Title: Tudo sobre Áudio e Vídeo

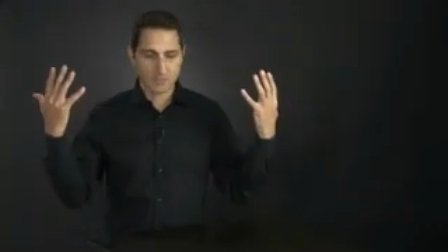4:13 You notice how the light seems very natural here.
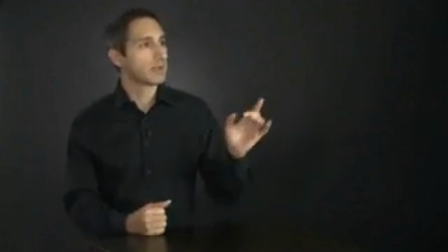4:17 Okay, and that is because I've got, let's see, 1, 2, 3, 4, 5, 6,
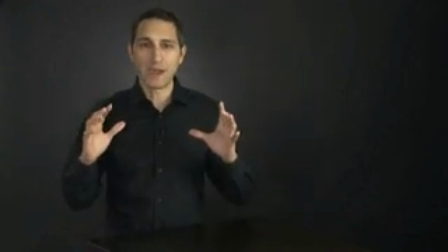4:23 there are basically 7 lights that are on right now, all working together to give this lighting. Now you might say to yourself, oh man, I don't want to set up 7 lights. You don't have to. We'll show you exactly which ones create which parts of the effect. But I want to start off by showing you the most important light in the system. And to do that, I'm going to pick up this little flip video recorder that I just got, and I'm going to turn it on here. And then I'm going to press record. Okay, good. So So there we go.
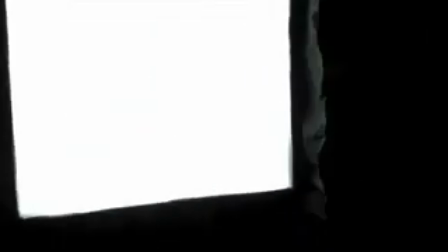5:04 You can see the video camera and the lights. And the light that I'm talking about here is this light.
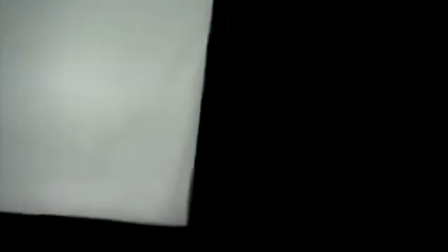5:09 It's called a soft box. It's a square light.
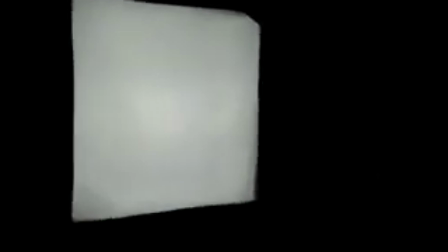5:14 You can't see it very well because it's lit up. Right? But the point that you need to get is that it's this square light
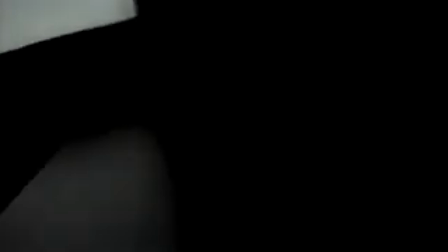5:22 that's in a black casing that's got some white fabric over the front of it. And the white fabric, what that does is it diffuses the light and it gives this nice kind of soft lighting effect. And that light's the most important. So right now what I want to do is I want to show you what this setup looks like with all the other lights off and just that light on. Okay, so watch this.
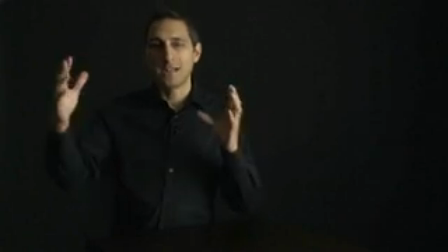5:46 Okay, so voila, all the other little accent lights are off, and now it's just the softbox.
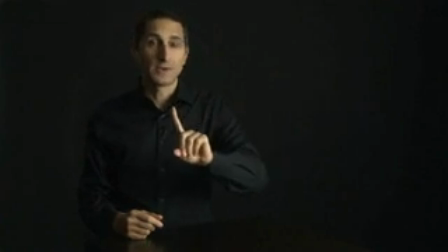5:53 One light. Now, you can see here that this still looks great.
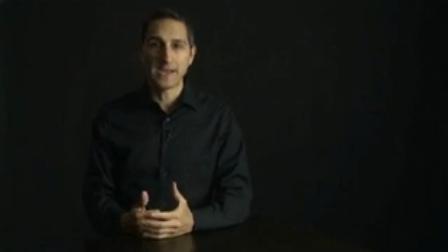5:58 In fact, it's a really nice effect, and I could shoot video with one light like this. In fact, I actually shot videos in the past. Some of the videos that I have up on YouTube were shot with just one light like this and a black background.
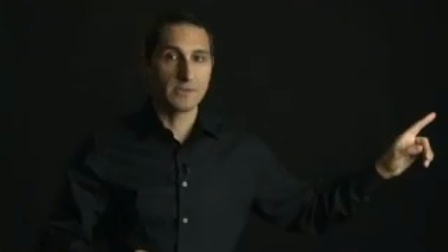6:12 Which reminds me, the background here is just a piece of black paper that I got at the photography store.
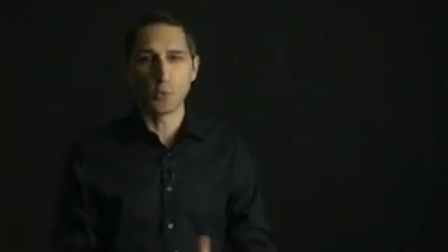6:20 I think it's 47 bucks or something like that.
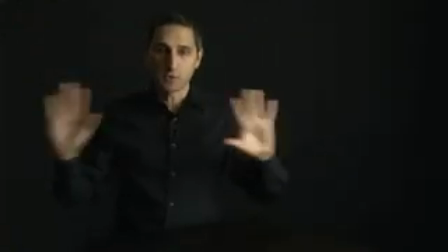6:23 And it's a whole roll, so you can keep unrolling it and getting a perfect piece if the piece that you're using behind you gets wrinkled or something.
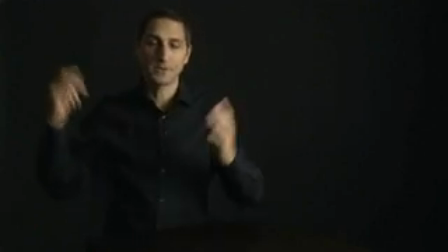6:31 And I highly recommend it. You know, it's cheap and gets the job done.
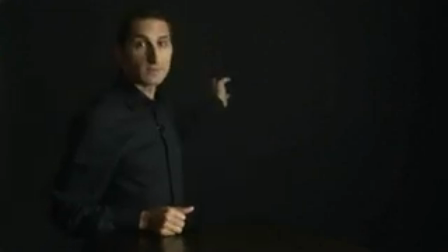6:35 So this is a $47 piece of paper and one light.
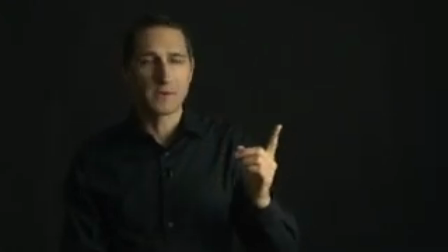6:40 So I like this light because it's cheap. I think they're 150 or 200 bucks for a day flow softbox like this.
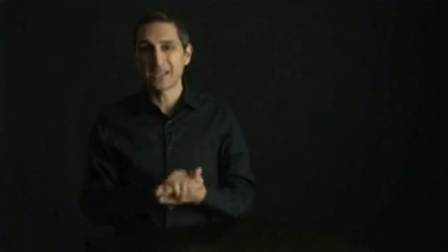6:48 It's fluorescent, so it doesn't use a lot of power and it doesn't get really hot, and it makes a really nice quality light.
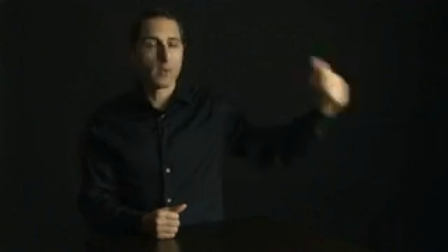6:55 So one softbox set at about a 45-degree angle with a piece of black paper behind you gets this really nice effect.
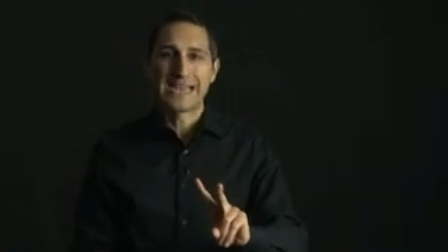7:02 Beautiful. So now let me show you the second most important light that you can have, and interestingly enough, it's not a light at all.
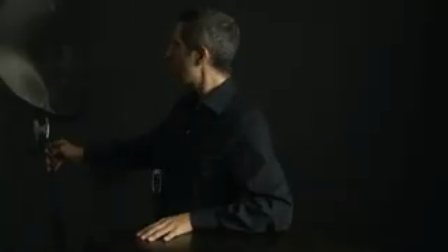7:10 It's this device right here, which is on a stand, and this thing is called a reflector.
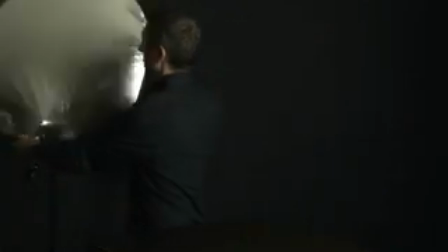7:16 And you can see it's this kind of flexible thing. It's got a silver reflective face.
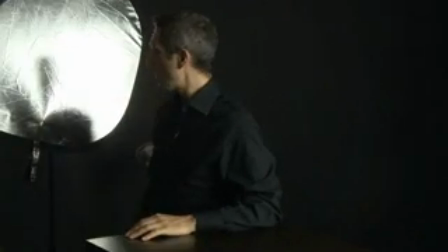7:21 And this is something you can also get at the photography store. This particular one is a pretty good one.
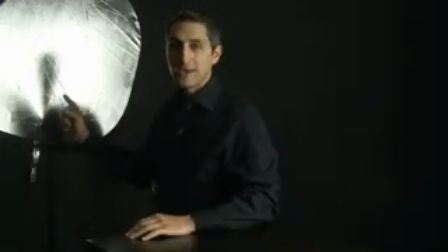7:25 This one was 50 bucks. Okay. Now what you do with this is you put it across from the light so it lights up the other side of your face.
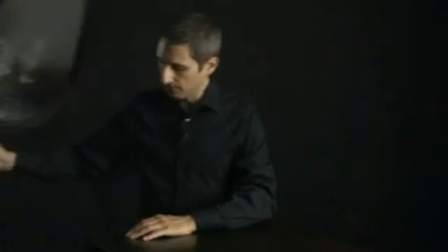7:33 So you'll notice that right now, if I just kind of put this over here,
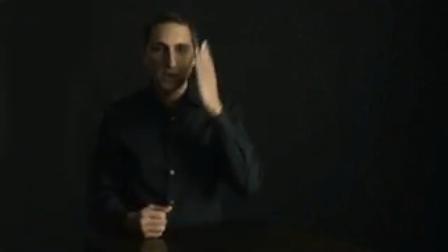7:37 you notice that right now my face is a lot brighter on this side and it's a lot darker on this side.
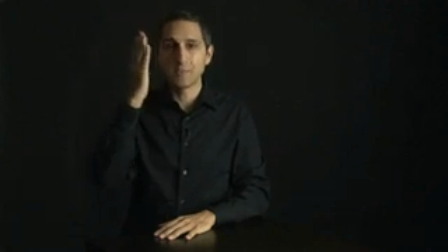7:43 Okay, what we want to do is we want to light this side up a little bit, but keep this side brighter.
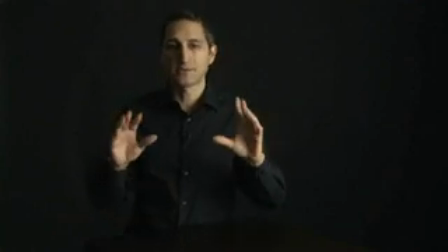7:49 Okay, it's called character lighting. It's kind of a professional lighting technique where this side's a little bit brighter.
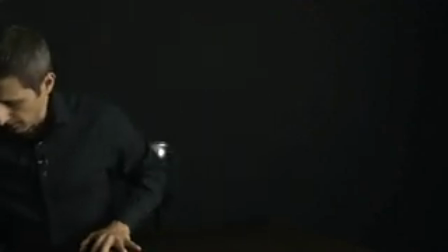7:54 So let me just put this right over here and back in its place.
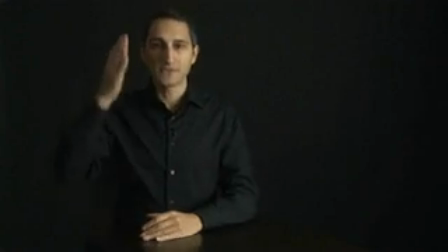7:58 And what you'll see now is that this side of me is lit up just a little bit more. Okay, so it adds a little bit more dimension. So these two alone create great lighting. I would use this all day long to shoot video. In fact, again, I've shot a lot of video with a simple lighting setup like this.